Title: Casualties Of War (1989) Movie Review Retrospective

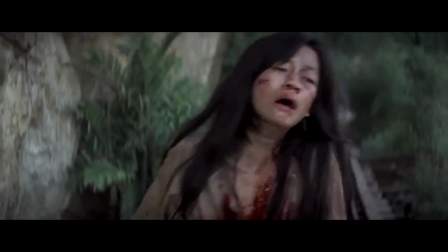253s
However, the movie does climax with this sequence, which is one minor criticism,
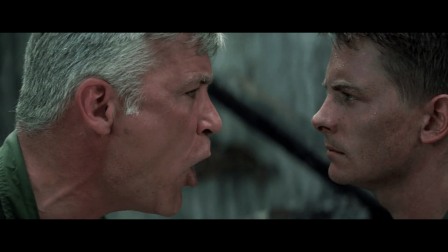258s
because when it transitions to Erickson attempting to convince his superiors of the soldier's crime and then their eventual trial,
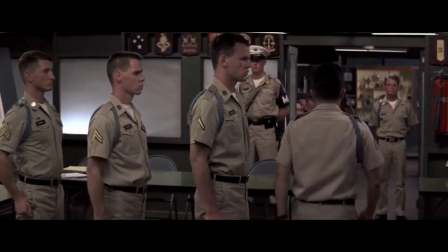266s
there is some narrative steam that's lost. It's still engaging and interesting, but does not have that same guttural emotional climactic punch.
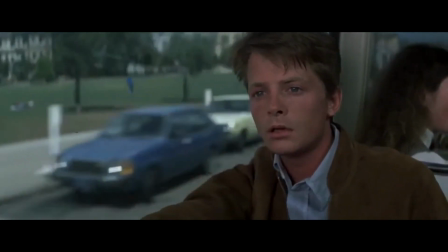275s
The bookend of Erickson seeing a girl who looks similar to and reminds him of the murder girl also does feel a little tacked on,
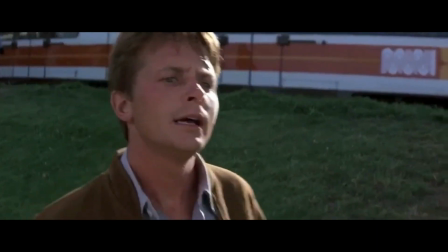283s
but at the same time purposely serves as a release of sorts for Erickson,
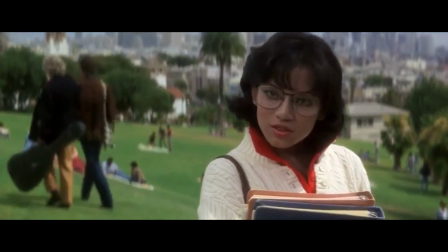288s
as though her spirit is forgiving the guilt he carries over not doing enough to save her.
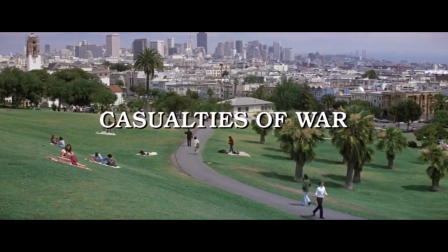295s
Casualties of War is often overshadowed by other movies regarding the Vietnam War that were released around the same time,
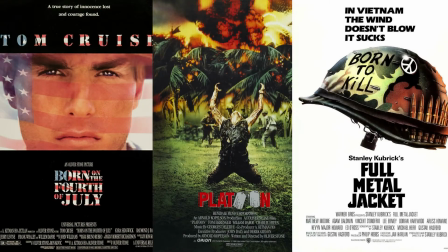302s
such as Born on the 4th of July, Platoon, or Full Metal Jacket, but the movie stands on its own merits and effectiveness.
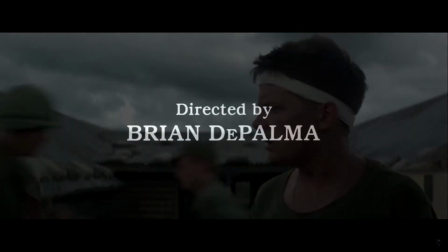310s
According to De Palma,
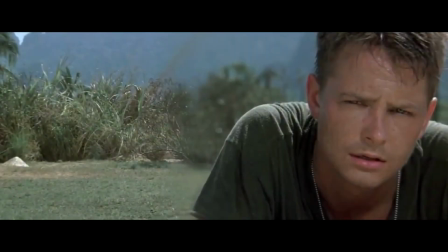311s
the movie likely wouldn't have been greenlit and made without Michael J. Fox's then-star power coming off Back to the Future and Family Ties fame.
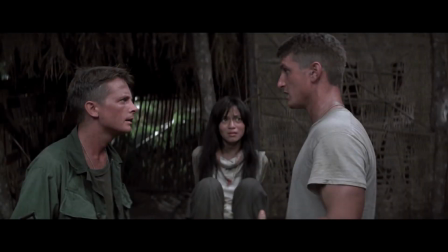320s
And while Fox gives a good performance opposite an even stronger Penn and Lee,
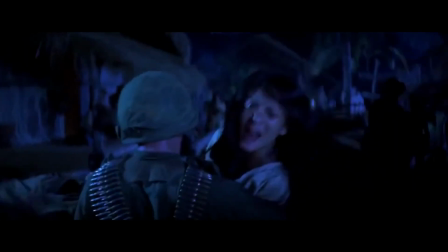325s
it is the underlying haunting loss of young men's minds and morals, men who are barely men at 18, 19, 20,
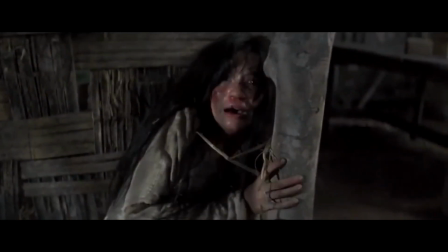334s
21 years old, along with the loss of innocent lives taken by them, particularly the pain and agony experienced by the young woman,
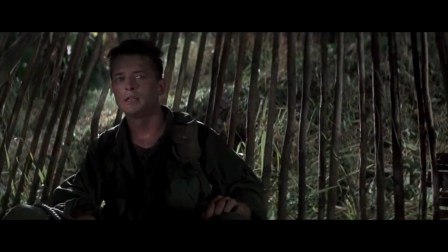342s
and how people like Erickson, a good person, can look past the most immoral,
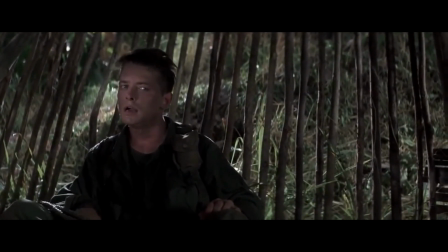347s
ugly, contemptible situations and actions, even if only in the moment,
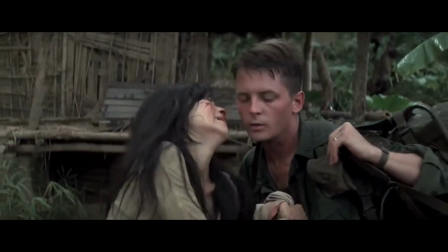352s
due to fear of being labeled, to being fired or retaliation by the wrongdoers is what is truly disturbing.
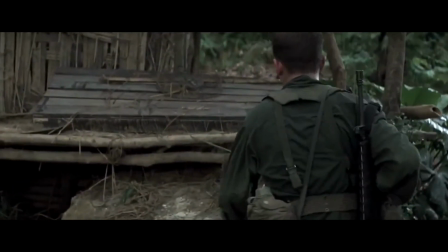359s
A fear to speak up or act that continues daily throughout the world from workers in
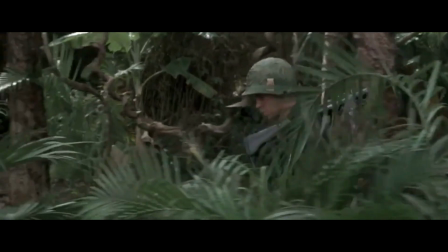365s
corporations or government jobs to entertainment or in this case military officials.